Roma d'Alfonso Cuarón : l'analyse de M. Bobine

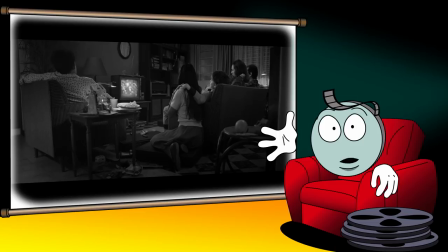Si ce geste est évidemment affectueux, la composition de la scène tend à assimiler Cléo à un animal de compagnie.
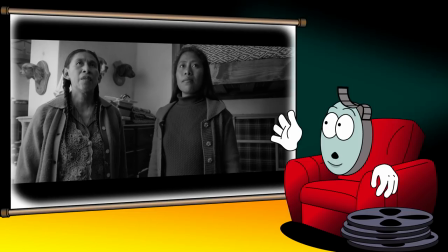Cette scène trouve d'ailleurs un écho bien plus tard dans le film, lorsqu'elle découvre que les chambres des domestiques de la propriété Barcenas sont décorées avec des têtes d'animaux de compagnie des maîtres du domaine.
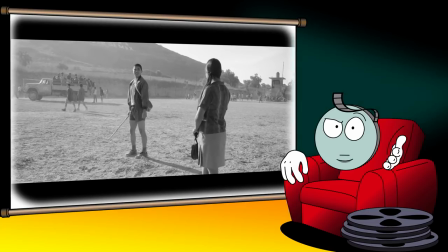Et lorsqu'elle est face à Fermine, qui est pourtant tout aussi pauvre qu'elle, elle se trouve à nouveau rabaissée, cette fois par rapport à son statut de femme qui la cantonne à un rôle de servante.
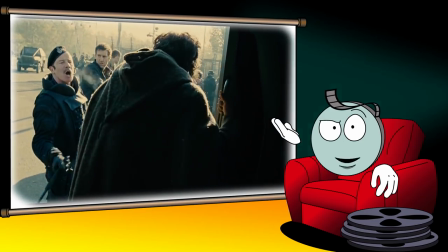Dans Roma, tout comme dans les Fils de l'Homme, Cuarón ne se prive donc pas de pointer une certaine forme de masculinité comme cause des mécanismes d'oppression.
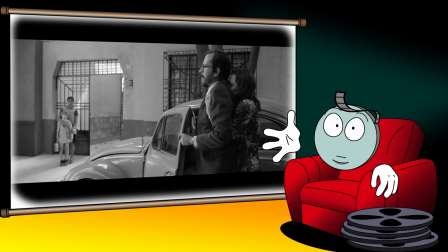Ce sont en effet des hommes qui sont les acteurs des violences de genre et de classe, que ce soit des violences verbales ou des menaces physiques.
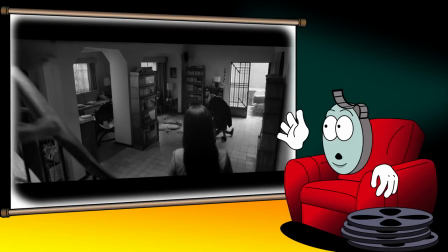Au travers des deux fils aînés et de la violence dont ils font preuve l'un envers l'autre,
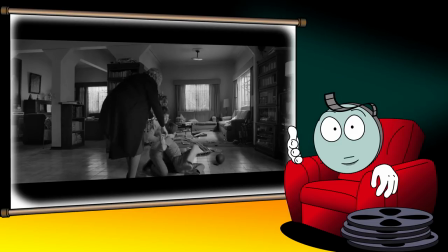Cuarón montre également comment la construction d'une masculinité violente commence dès l'enfance au cœur de la cellule familiale.
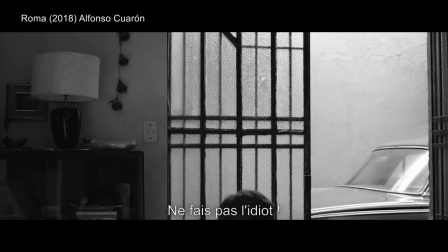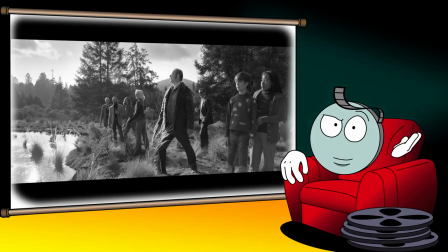En plus de ça, Cuarón masculinise également la domination géopolitique des USA sur le Mexique.
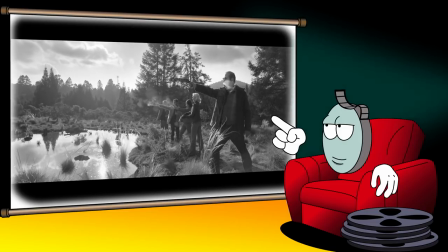Par exemple, lors de la scène de tir chez les Barcenas, un des personnages s'étonne que les femmes ne participent pas à l'exercice.
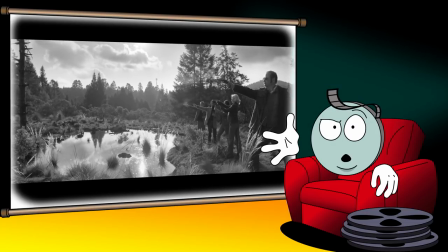Et lorsque quelqu'un lui fait remarquer qu'une femme y participe, il répond « ça ne compte pas, c'est une gringa ».
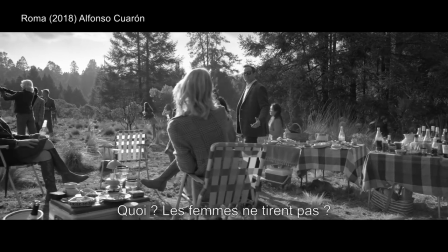Las mujeres no disparan? No, eso no. Leslie es nuestra representante. No cuentes, gringa.
Comme si le fait d'être américaine faisait d'elle quasiment un homme.
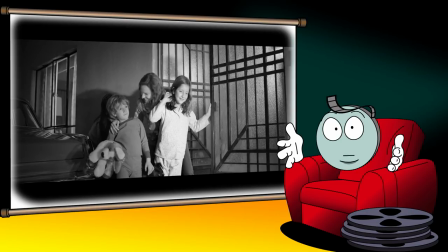Dans le même temps, Cuarón pointe le fait qu'en fonction du statut social, cette masculinité a différentes conséquences sur les hommes qui s'en revendiquent.
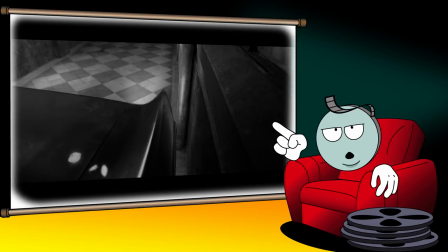Par exemple, Antonio, le père de famille, essaie de se donner l'allure d'un homme fort et dominant, notamment à travers le choix d'une grosse voiture, américaine évidemment.
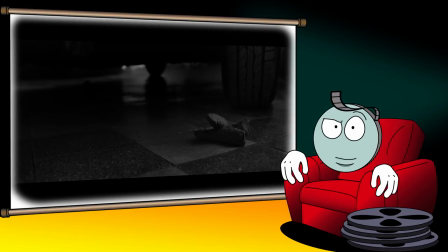D'ailleurs, pour bien insister sur l'identification de l'homme à sa voiture, Quaron les filme tous les deux en train d'écraser une crotte de chien.
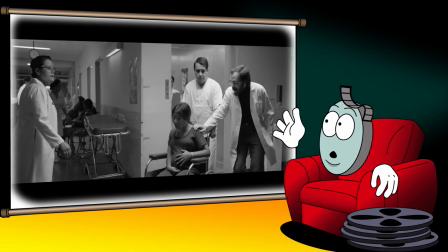Au final, Antonio se révèle être un lâche. Lorsqu'il croise Cléo sur le point d'accoucher, il prétend n'être pas autorisé à venir l'assister.
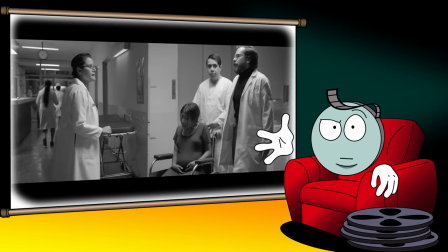Et lorsque l'obstétricienne lui rétorque qu'il est le bienvenu, il trouve une excuse bidon pour s'esquiver.
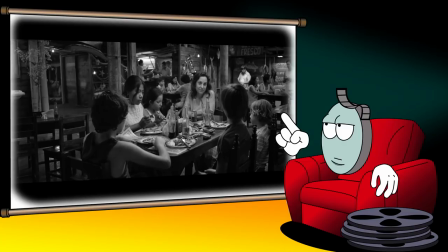Plus tard, il demande à sa femme d'emmener les enfants au week-end pour ne pas avoir à affronter leur regard lorsqu'il repasse chez lui pour récupérer ses affaires. Pourtant, il n'aura jamais à subir les conséquences de son comportement.
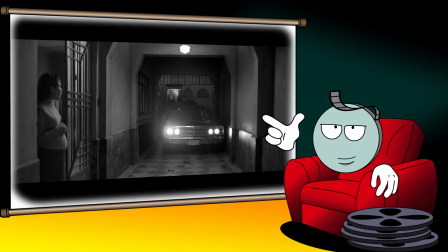La seule conséquence, plus symbolique que réelle, sera la destruction partielle puis la vente par sa femme de la grosse Ford Galaxy.
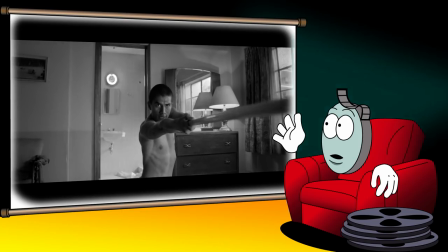De son côté, Fermin professe un idéal de virilité inspiré par les arts martiaux et en particulier par le kendo,
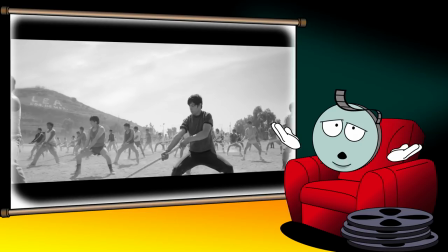jusqu'au moment où on réalise que son entraînement était en réalité un moyen de l'enrôler dans une milice paramilitaire,
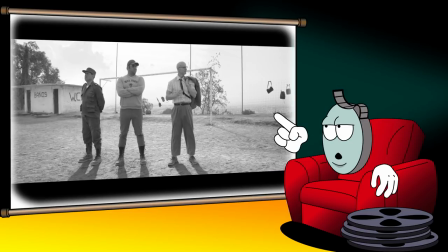milice par ailleurs dirigée par un américain.
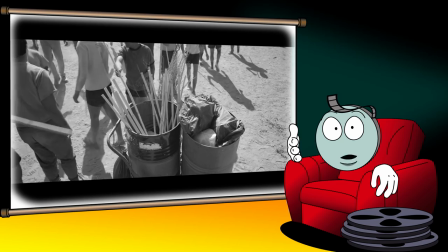Ce faisant, Quaron révèle que cet idéal de virilité est en réalité une source d'aliénation pour Fermin comme pour des dizaines d'hommes de sa classe sociale.
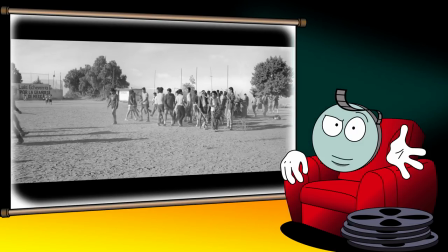Mais Roma ne limite pas son propos aux aspects sociologiques et politiques des rapports de domination.
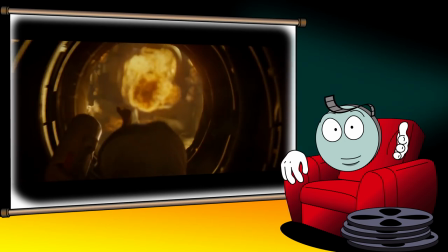Quaron en explore également les aspects psychologiques et symboliques. Pour cela, il réutilise un procédé scénaristique déjà employé dans Gravity,
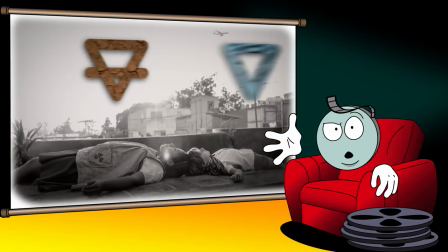à savoir le recours aux quatre éléments que sont la terre, l'eau, l'air et le feu.
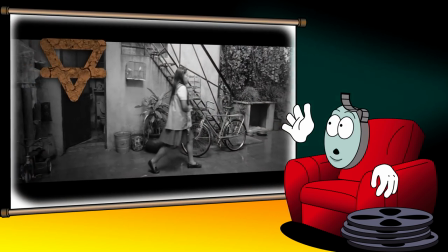Le parcours de Cléo sera donc celui d'un personnage cloué au sol,
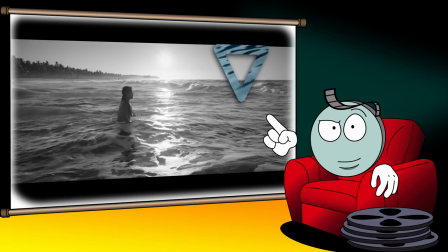à qui il faudra passer par une épreuve liée à l'eau pour enfin pouvoir s'élever vers le ciel lors d'une scène donnant lieu au premier vrai panoramique vertical du film.
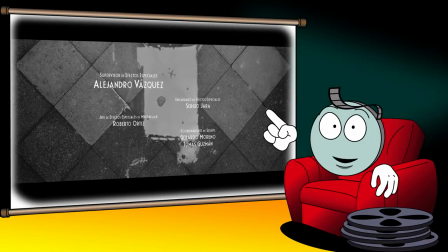Ce final est d'ailleurs anticipé dans le tout premier plan du film, où la caméra capture le reflet du ciel sur un sol inondé.
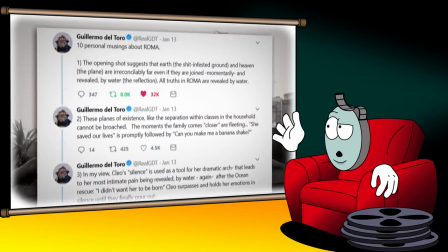Comme le faisait remarquer Guillermo del Toro sur Twitter,
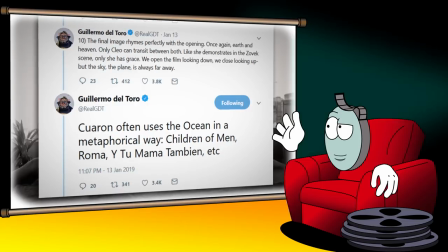cette utilisation de l'eau et de l'océan comme épreuve finale et comme élément où les protagonistes trouvent leur accomplissement est récurrente dans le cinéma de Quaron.
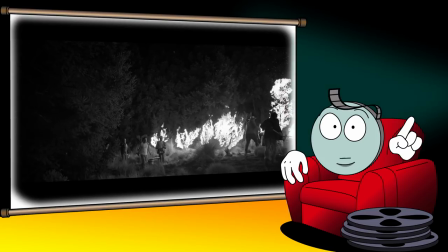Elle trouve un sens supplémentaire dans Roma au travers de l'imagerie liée à l'élément opposé à l'eau, le feu.
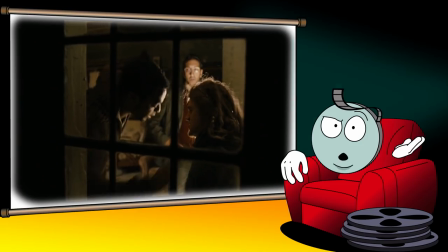Dans Roma, encore plus que dans Les Fils de l'Homme, le feu, et par extension le métal issu de la forge, est l'élément masculin par excellence.
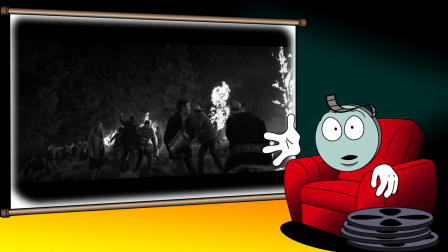Ainsi, lors de la séquence chez les Barcenas, l'incendie qui ravage la forêt apparaît comme une conséquence du déferlement d'énergie masculine des scènes précédentes,
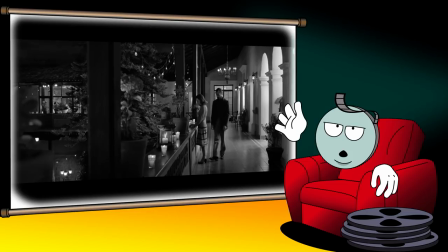qu'il s'agisse de la scène de tir, ou du moment où un des convives fait des avances à Sofia.
C'était pas ça.
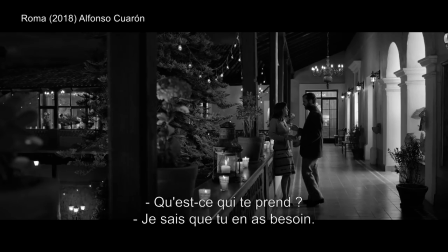L'hôtel, c'est tout à mes pieds.